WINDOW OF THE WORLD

So I don't want to show you the whole film right now, just a quick few seconds from it. But this is an original film that I did, a short film completed very recently, and it's shot in Scope.
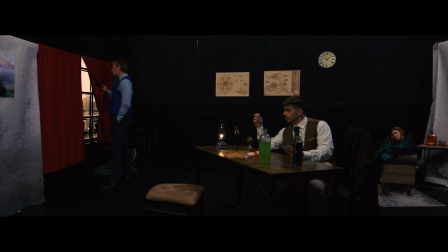847s
Very quickly, I'm able to present everything that's going on. The setting, the environment, the interaction of the characters. You apprehend it very efficiently. Now, let's pretend for a minute that all I had available to me was Academy Aperture, 1.33 to 1. What kind of choices would I have to make to be able to present the same shot, the same information to the viewer?
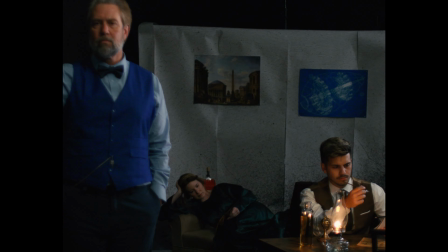871s
First, I'd have to think in terms of deep focus. I'd have to reblock the shot, reblock the actors, the props, everything, to go deeper and deeper into the frame, which means I need a strong depth of field.
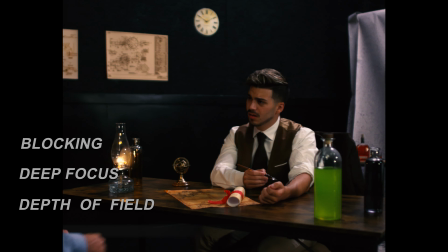887s
I also have to move the camera a lot more.
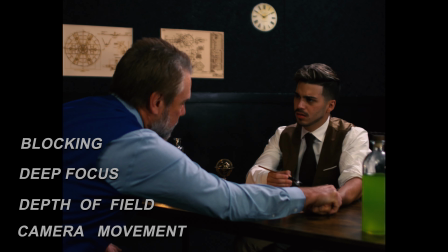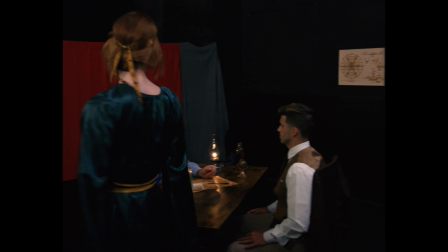And everything we're doing with all these different aspect ratios, you do not have to shoot on film to achieve them. Even the widest of them, the 2.75 to 1 that we looked at, you don't need to use film. All of these aspect ratios can be achieved with digital camera equipment or in post-production.
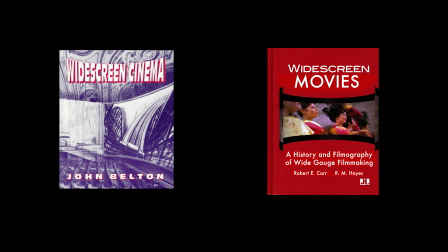919s
here are a few really great sources if you want to learn more about the actual history of these different aspect ratios and about widescreen technologies and how they evolved over time. And there's also a link to a podcast I did recently that covers a lot of these topics as well.
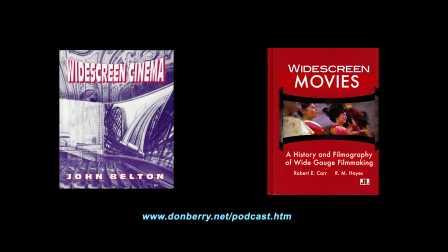So just by way of preview for the next video anatomy episode, we're going to be looking at styles of filmmaking from the 1930s. And I'm in the process right now of working on a script. I don't want to talk the idea out, but it is going to incorporate elements of German Expressionism,
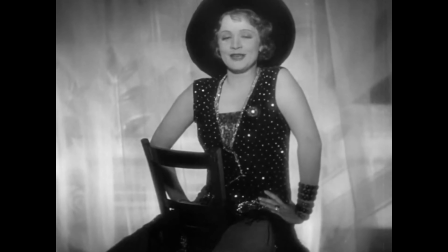955s
which was a style of filmmaking in Germany in the 1930s, and some other things as well.
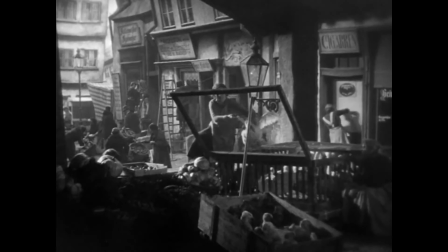961s
So I'm very, very excited about that. And please stick around after the credits for this episode roll. We're going to show in its entirety, it's a 12-minute short film that I did, shot in scope. And it's in some film festivals right now. It was shot here in Austin with local cast and crew.
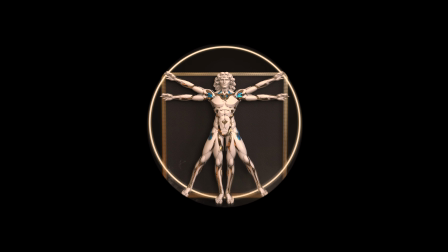980s
And it's called 2335. So please check it out. And join us again for more video and editing.
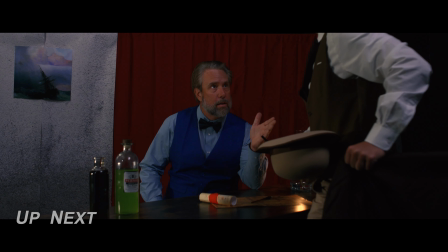989s I implore you. Another moment, please.